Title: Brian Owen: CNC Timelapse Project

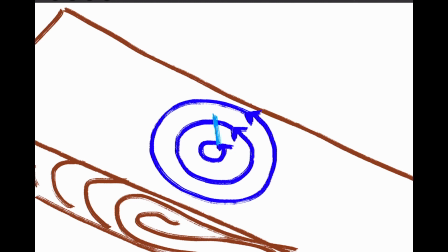And in between each circle, there is a jog up, back, and down again to move to the next layer. I want to intercept the tool in between those jog motions, pull it out of the way, and trigger the camera at that moment.
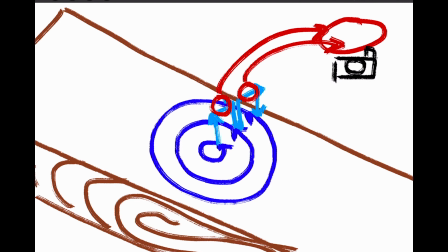So, the camera will be positioned over the material at that time, and the shutter will be triggered every time the tool gets out of the way.
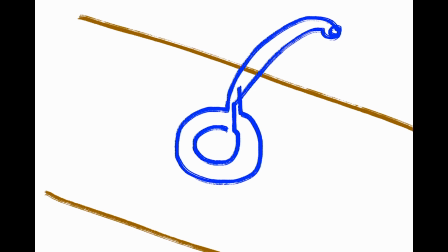So in practice, what this will look like is the tool cutting a circle, getting up and out of the way, taking a picture, coming back for another circle, out of the way, picture, circle,
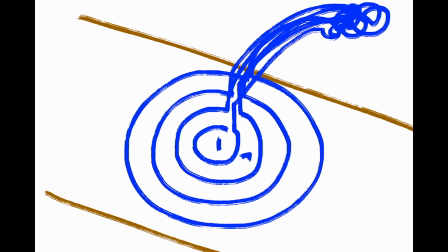out of the way, picture, and cycling that and creating each of the frames for the time-lapse video that I want to record.
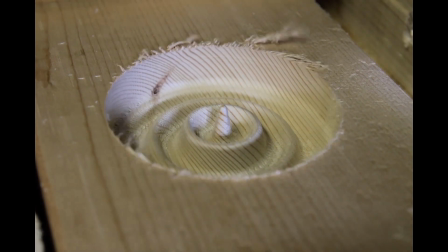Now aside from some flickering due to me walking around in front of the lights the whole time, this turned out pretty well.
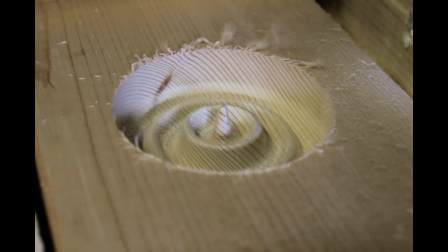And I can reverse it and watch the mid-hero come back together as if the cut is being undone.
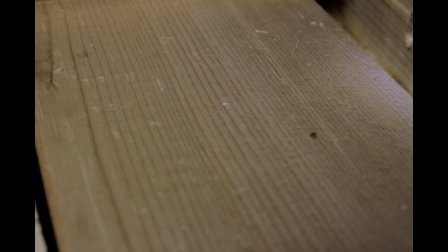Now I was thinking that it would also be really cool to add some motion to this.
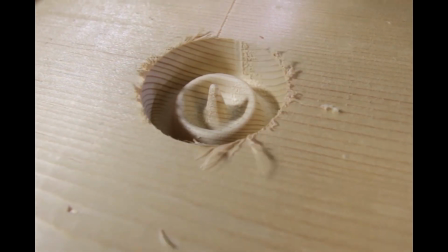So I changed the code a little bit so that the camera would move slightly between each frame, which would give the illusion of flying over the shape as it was being cut out.
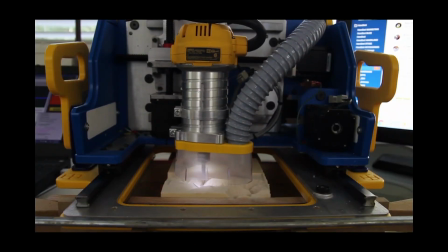Now that I get my technique down, I want to try it on one of my favorite types of projects, and that is cutting out topographical maps.
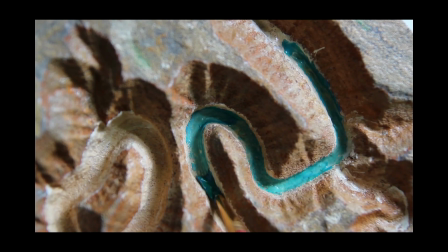I'll link to a video in the description for the instructions on how to set up a topographical map cut, like the one I'm going to demonstrate here.
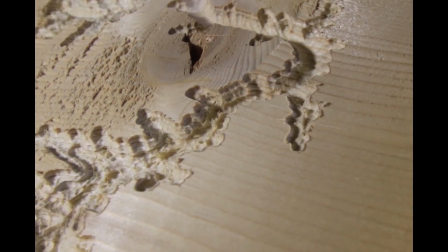But the main thing was I wanted it to look like the canyon was being eroded into the surface of the wood.
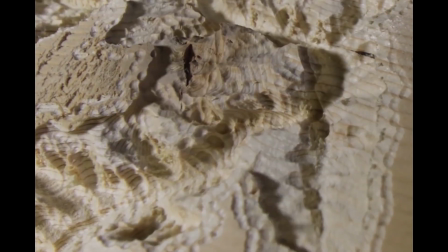So this is my first attempt,
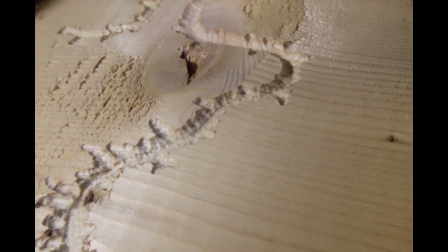and I wasn't really satisfied because it looks clearly like something is being machined away rather than being eroded into the wood.
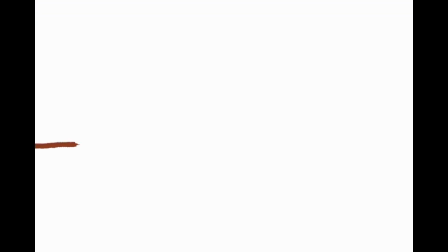And the problem here is that the way that V-Carve programs this kind of cut,
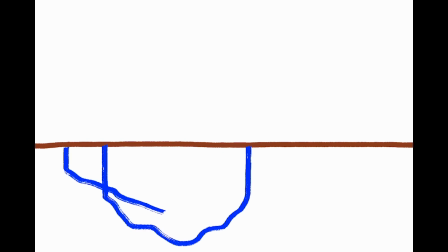it cuts the deep stuff first and then it works its way up and outwards, which makes a lot of sense for an efficient cut,
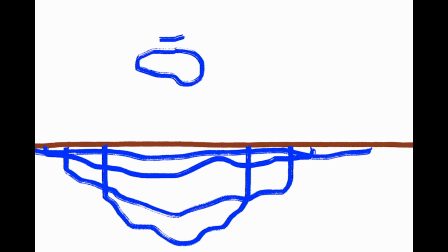but doesn't create a very cool looking progression of the cut. It just kind of looks like this expanding strange shape.
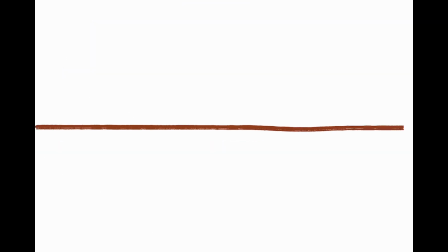So instead what I did was I did the entire canyon cut at once at a height somewhat above the
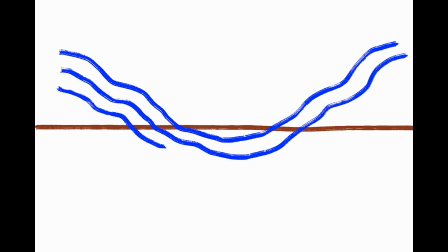material and then I lowered the tool between each repetition of the cut until the canyon was fully embedded in the material.
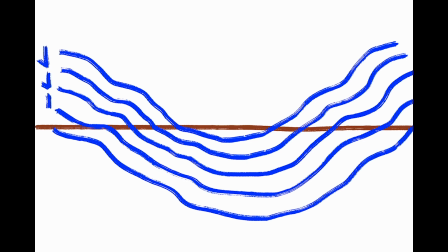So I repeated the cut 13 times and lowered it a little bit each time and recorded that as a frame.
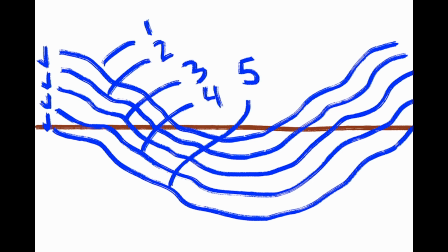And this is what it looked like in practice and this is what it looks like sped up.
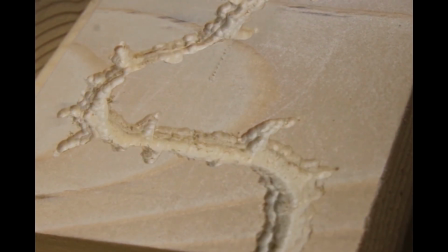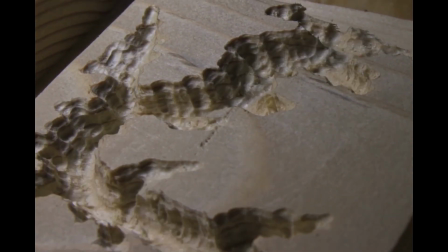Once I was done with that, I thought it'd be pretty cool to machine the material away
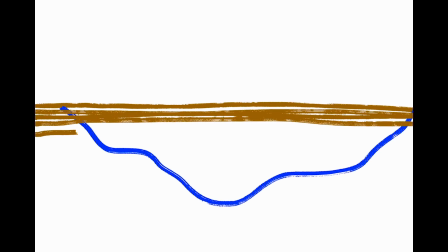slowly and record a video of that and then play it in reverse.
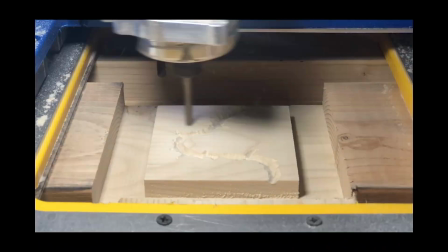It would look like the canyon was sort of materializing out of nowhere. So this is what it looked like running forward at high speed with the tool,
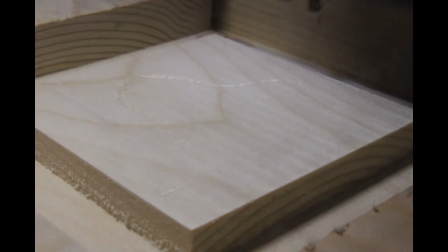and my recording of it looked very interesting, I think.
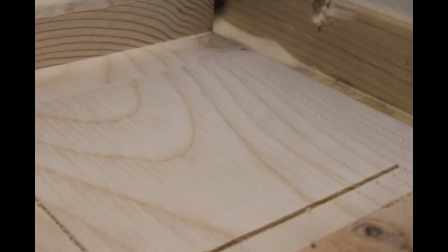And it's also pretty cool that you can see the grains of the wood as you're slicing through.
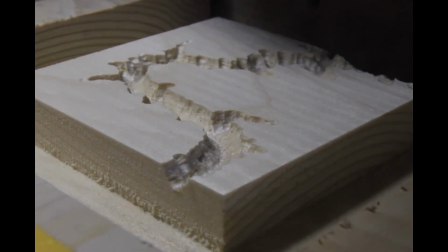So I hope that you all found this interesting, and definitely, if you're interested in trying this yourself,
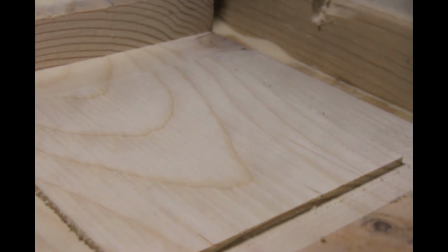follow the links to the detailed instructions on how to get your software set up to do this and to write your own code.
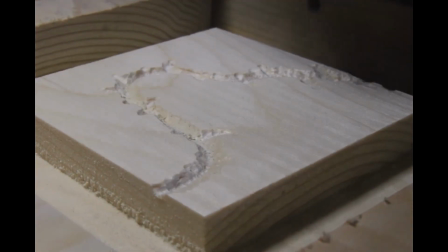It's a lot of fun, and it makes some really cool-looking videos of your cuts.